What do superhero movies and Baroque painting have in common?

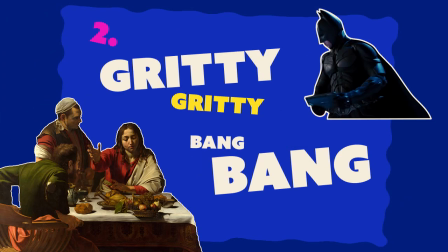(4:10)
Speaking of which,
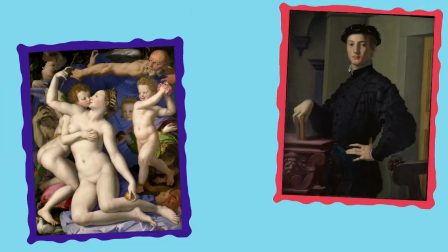(4:14)
in the late 16th century, Italian art was dominated by a bright and honestly kind of pretentious style called Mannerism. All that changed in the 1590s, when an artist from northern Italy named Caravaggio showed up in Rome and decided that Italian art needed, well, a gritty reboot.
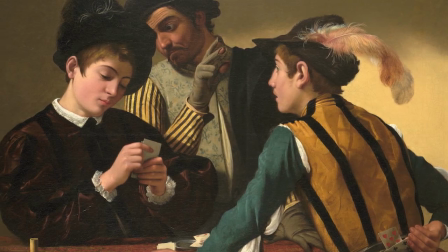(4:33)
Caravaggio used a style called naturalism, which is all about making art that looks like the real world.
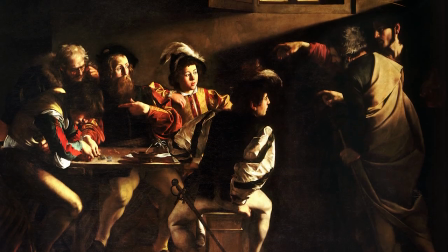(4:39)
So his paintings take place in real-life locations, like this one showing Jesus and the Apostle St. Matthew, and it looks like it's just set in a normal, everyday Roman tavern.
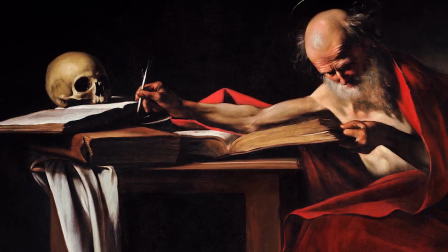(4:48)
And Caravaggio uses dark lighting and muted colors, which give his works a kind of down-to-earth feeling.
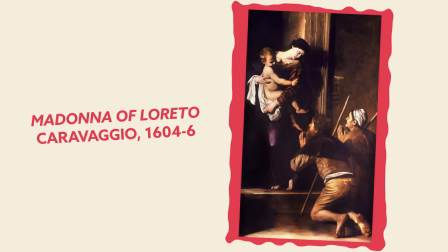(4:54)
And he creates a really tactile world. We feel like we can reach out and touch it, because there's all sorts of things like coarse cloth and peeling stucco.
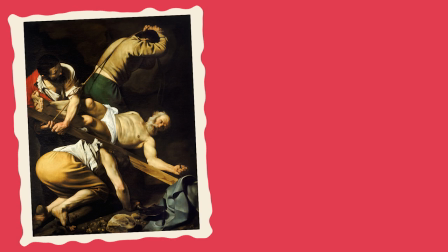(5:03)
There's hardly anything supernatural in Caravaggio's paintings.
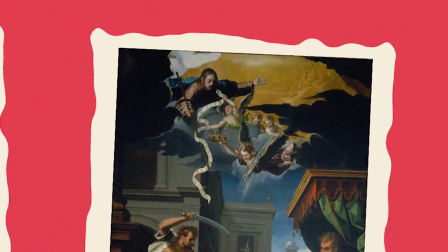(5:07)
So normally in a scene like this, there'd be a big golden cloudburst with Jesus and a bunch of angels.
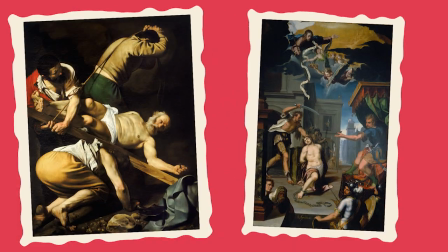(5:13)
There's none of that here.
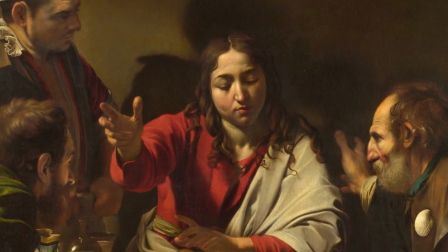(5:14)
And finally, Caravaggio's paintings feel like they take place in the real world because he connects our real space with the space of the painting.
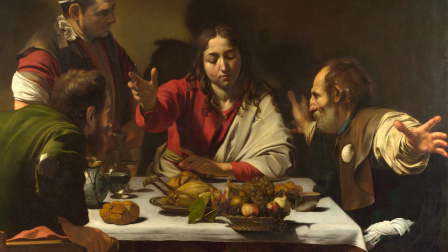(5:22)
I mean, the figures even sometimes reach out at us. Now, if all this sounds a little obscure, it really shouldn't, because 15 years ago,
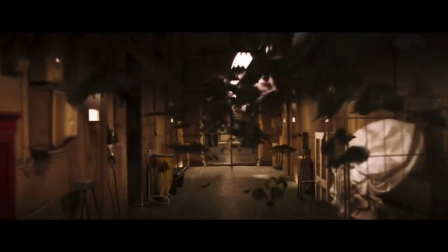(5:29)
Christopher Nolan used pretty much the exact same artistic playbook when he made his three Batman films, sometimes known as the Dark Knight trilogy.
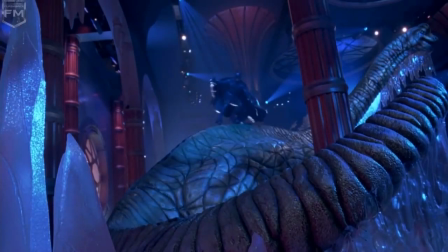(5:37)
So just like Caravaggio was responding to Mannerism, Nolan was responding to a spate of over-the-top superhero movies.
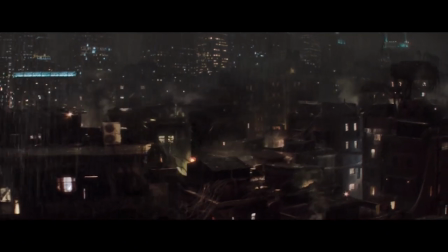(5:44) The Iceman cometh!
And just like Caravaggio, Christopher Nolan's solution was to bring everything back down to Earth.
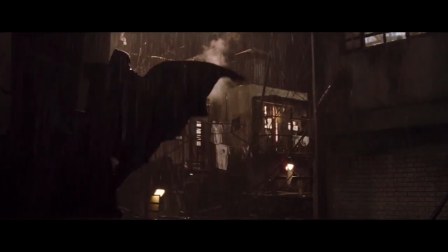(5:51)
So Nolan uses lots of real-life locations, like back alleys and fire escapes.
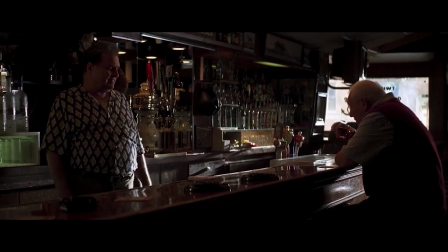(5:56)
And the dark lighting and the muted colors give that same down-to-earth feeling that we saw in Caravaggio.
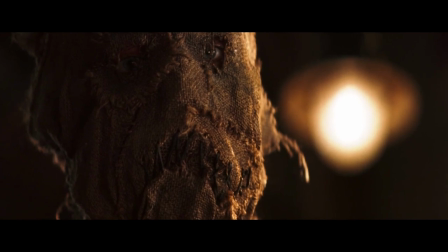(6:01)
There's also lots of rough textures, so we feel like we can reach out and touch the characters.
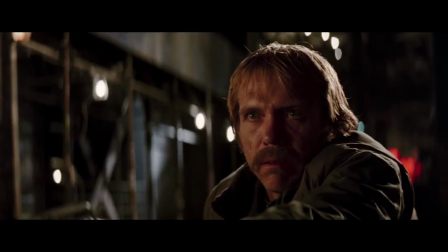(6:06)
And close-ups give us that same sense that we're right there in the action. And there's nothing supernatural in these movies.
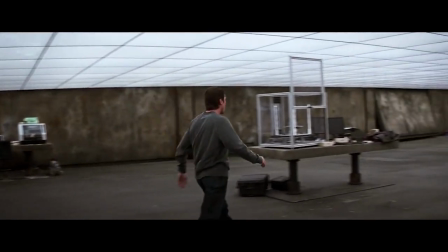(6:12)
I mean, sure, these are superheroes, but they don't really have any superpowers.
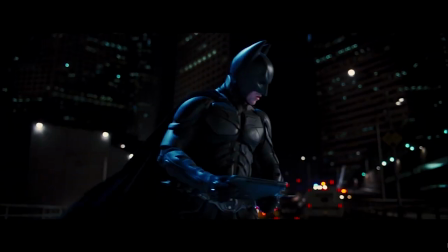(6:16)
I mean, essentially, Nolan took a character out of the pages of a comic book and just plopped him in the middle of a real city, same way Caravaggio did with his religious subjects. There's still the question of why Caravaggio and Christopher Nolan chose to use this style. Well, one thing naturalism lets you do is explore real-world issues.
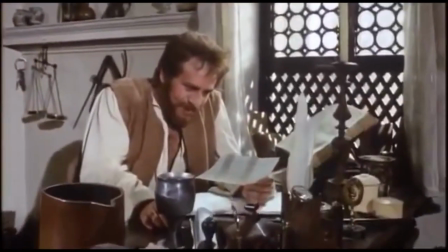(6:35)
So the 17th century saw the birth of modern science.
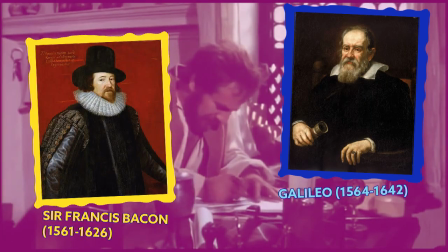(6:38)
I mean, it was the time of people like Galileo and Francis Bacon's scientific method, when people were becoming more interested in studying the world around them.
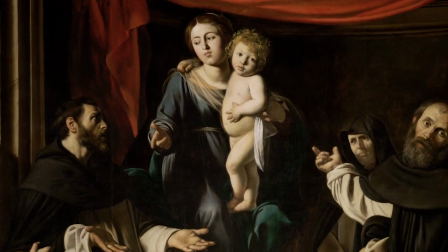(6:46)
And so Caravaggio brought this idea to religious painting. I mean, what does faith mean in the real world?
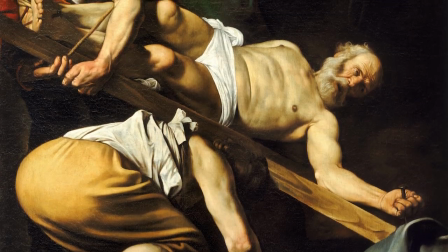(6:52)
Well, it means that martyrs aren't just spirits sitting up in the clouds. They were real people who gave their lives for their beliefs.
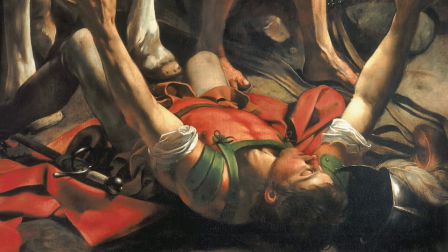(6:59)
And spiritual enlightenment isn't all, you know, heavenly choirs. It can be messy and even frightening.
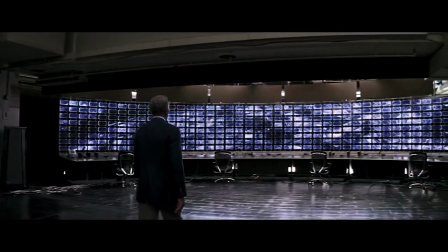(7:04)
And I think Christopher Nolan was after something similar.
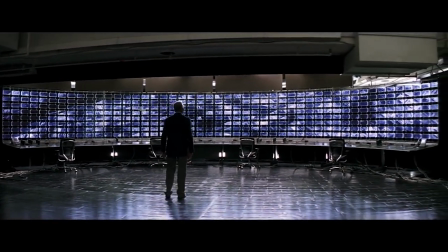(7:07)
So the Dark Knight films contain a lot of very clear references to hot-button political issues of the early 2000s,
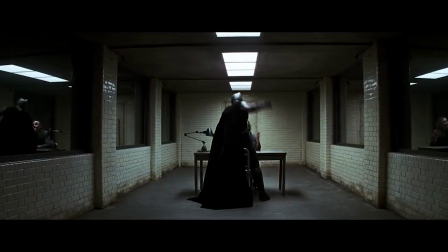(7:13)
things like the use of torture and the war on terror and Occupy Wall Street.
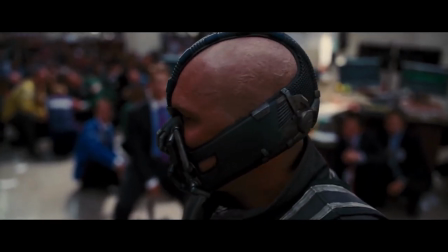(7:17)
And while Nolan maintains that his films are supposed to be apolitical, he's described his movies as trying to show the cracks of society,
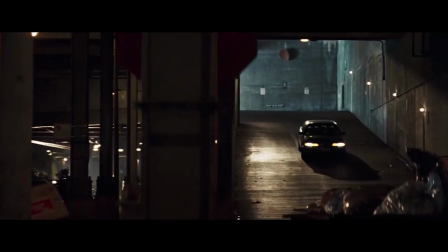(7:23)
show the conflicts that somebody would try to wedge open. And so the naturalistic style of the films helps viewers connect with what they see on screen.
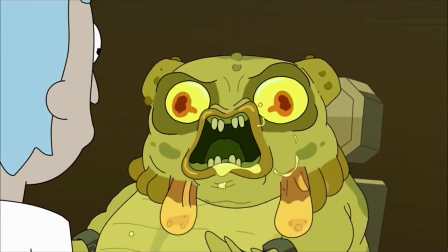(7:31)
I mean, if you're torturing an alien from outer space, it's a lot easier for the audience to say, "Nah, that's not really something that concerns me."
Give us the codes, man! Twist harder, buddy!
One more interesting note on the naturalistic style.
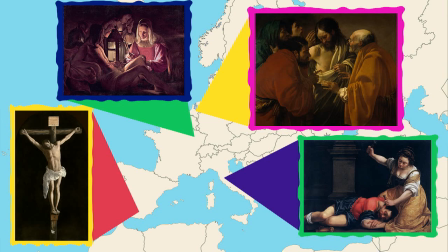(7:42)
So Caravaggio was very influential on other artists. But naturalism was never really a big hit with the viewing public.
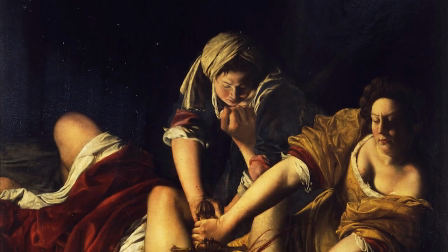(7:49)
I mean, these paintings explore complicated gray areas, and they could be a little, you know, Game of Thronesy.
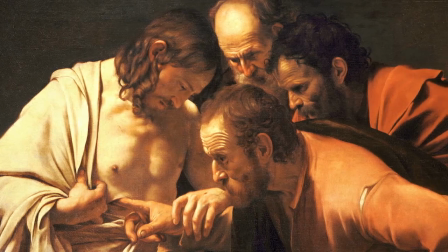(7:55)
So it was only a small group of forward-thinking private collectors who supported Caravaggio's career.
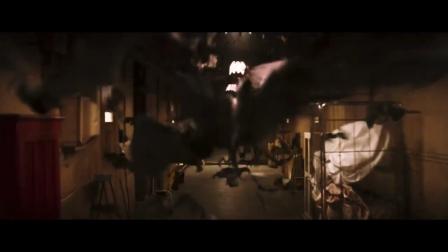(8:02)
And I think there's a bit of a similar dynamic at play with the Dark Knight trilogy.
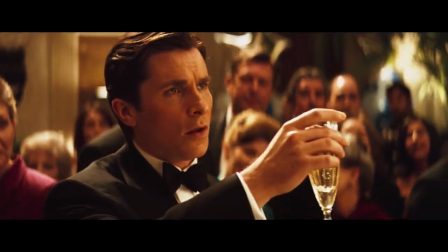(8:05)
I mean, yes, these movies were a massive box office success, but they can never really launch a 20-film multimedia behemoth like the Marvel movies.
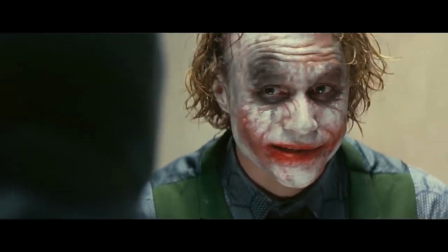(8:14)
I mean, imagine watching 20 movies like The Dark Knight. You'd gouge your eyes out.
Even to a guy like me, that's cold.